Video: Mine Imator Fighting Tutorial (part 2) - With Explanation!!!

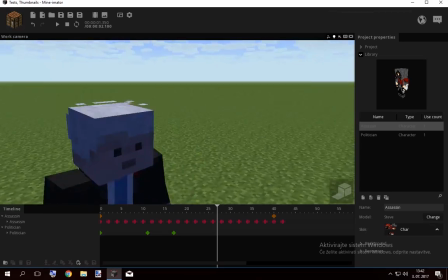12:47 If you're making a 3D animation, if you make your character stand still like that all the time, it's not real.
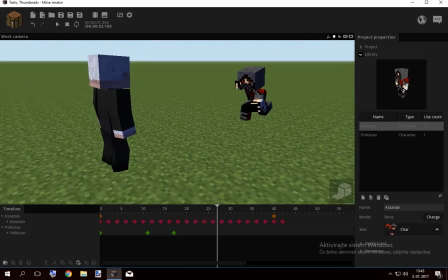12:53 It's like it's not a good animation, you know. Better rendering calls for higher standards. You have to make it more realistic, therefore move the character all the time, make him breathe, make him look around,
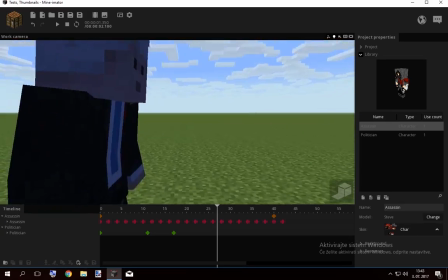13:06 make him blink, make him do everything you can to make it as real as a person can be.
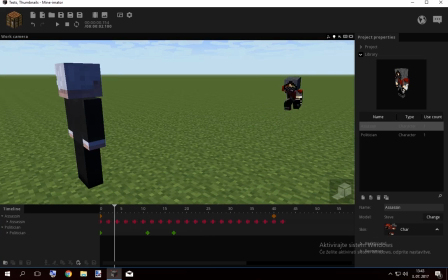13:11 That's the problem with 3D animation, and people are not aware of that, and that's why their animation looks worse. I mean, that's just a tip for you guys. I'm not saying you suck, I'm just saying you should put more effort into moving figures that are not in the spotlight.
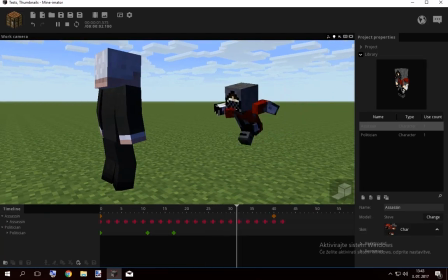13:25 I mean, if they're just standing still like this guy right now, this is a shit animation, I admit.
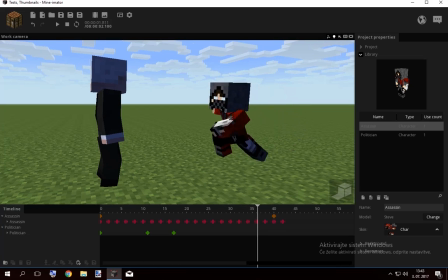13:31 So, he punches here,
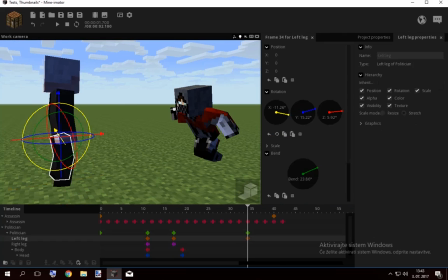13:36 and from here, let's say, he's gonna move to block his arm.
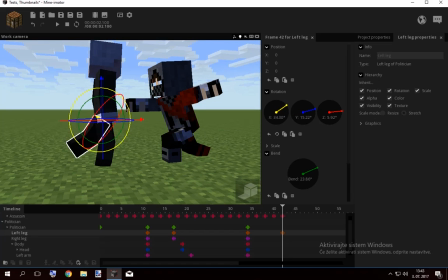13:47 He's gonna step back with his foot, like that, bend it a lot because he's preparing for an impact.
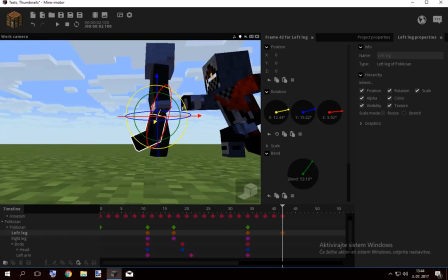13:55 So if you bend his foot, he's gonna block all the damage and rely on his foot to block it.
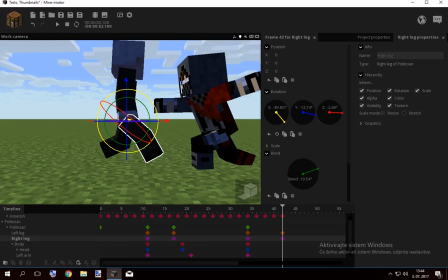14:02 I mean, it's some weird logic there.
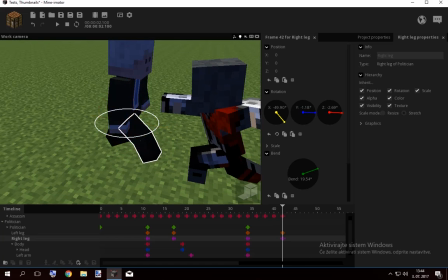14:05 I mean, if you think like it was real, you got a synchronization there.
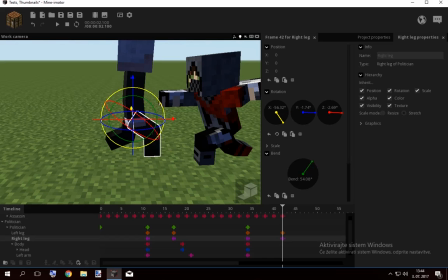14:13 Move it closer together, his foot like that. Yeah, look, he stepped down with his foot.
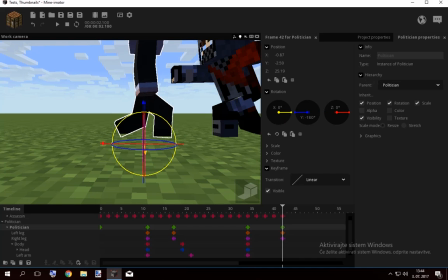14:21 That's a good sign. His foot is here, move him back a little,
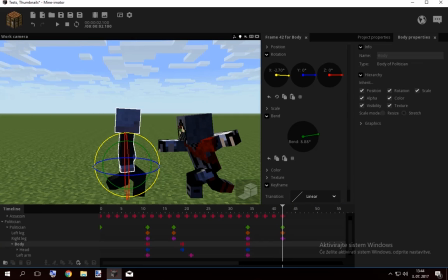14:30 like that, and his body goes in, bends back because he's ready for an impact, looks at the arm.
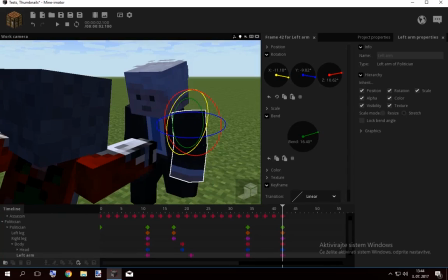14:42 Of course, maybe you should try from that. Yeah, so it bends this way, it's more realistic than just going straight forward like that. Who blocks an attack like this? This way, probably.
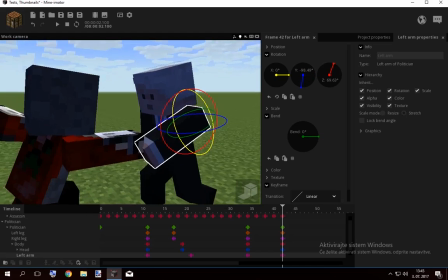14:56 I don't bend, I want it to rotate, not bend. There.
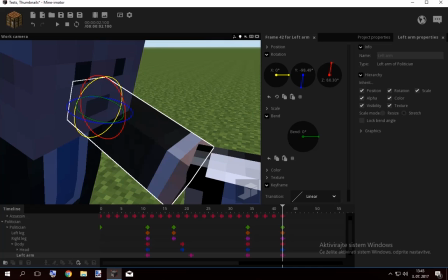15:02 He can have a straight arm, no bending needed here, because he's gonna bend it once he blocks it.
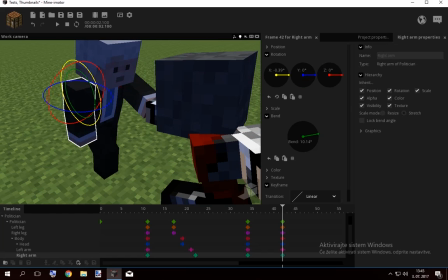15:09 You know, once he takes the actual force in. And you can have this arm close as support, like he was supporting the other arm. It's something you subconsciously do, it's not actually helping, but we all do it.
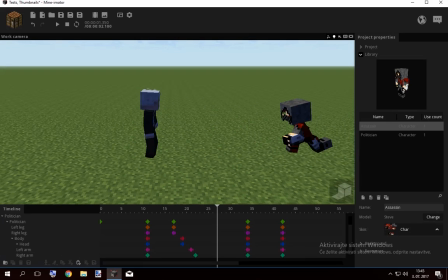15:24 Like, look, he's trying to block. And from here,
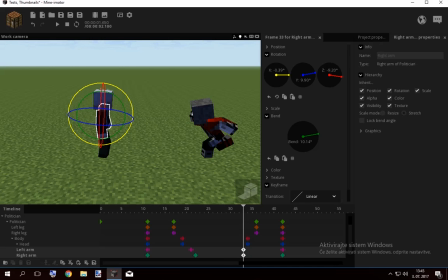15:30 the body and the arms can react faster, so we try to go in with a line here.
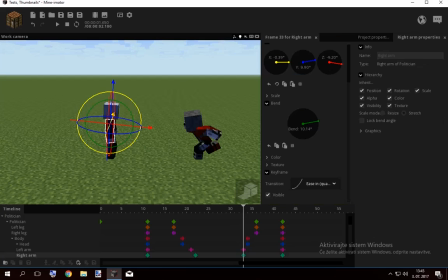15:39 Yeah, look, if you don't react at the same time, maybe this arm can react a little faster. No, this arm, because that's the main arm. So, the legs and the body have to be in sync.
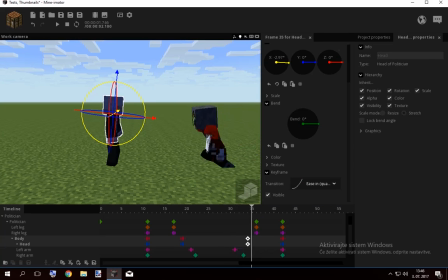15:52 The body and the head have to be in sync because they turn at the same time. And if you make delays while he's moving, it's gonna look better.
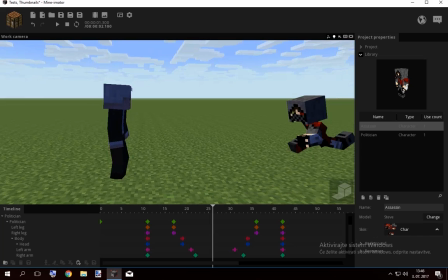16:01 Look, it's more realistic because you never move all of your body parts at the same time. That's also another tip for your animation.
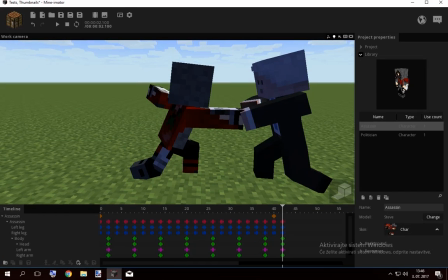16:08 So from here, what happens is this guy has a lot of impact that this guy has to block.
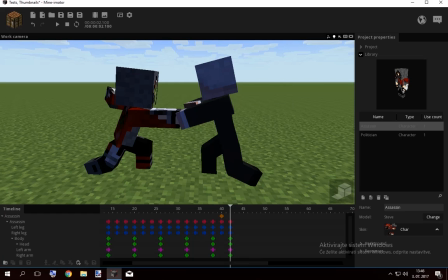16:16 So to here,
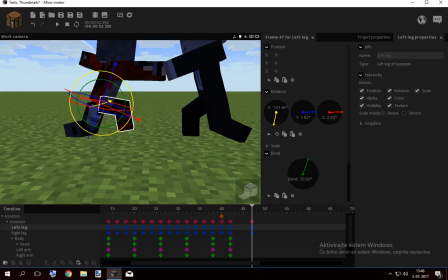16:20 he's gonna bend his legs, move a little. Oh, now I can adjust him, you know, like now I can fix him because I don't want his body to be turned sideways.
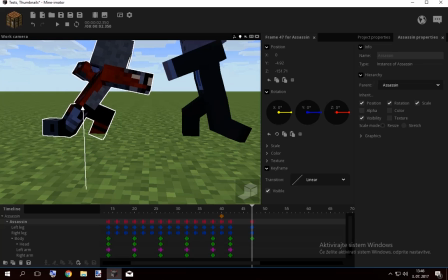16:34 That's a tricky part there.
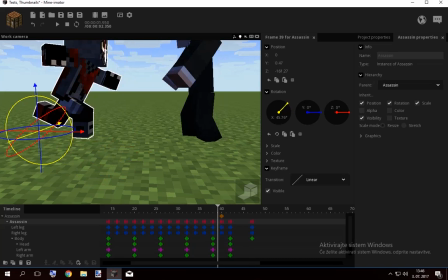16:39 But he was here, now he's here. Put him here. So, oh Jesus.
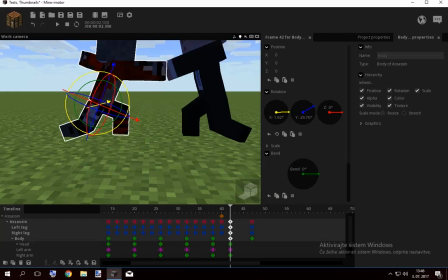16:49 You have to give him the same transition if you don't want it to look weird.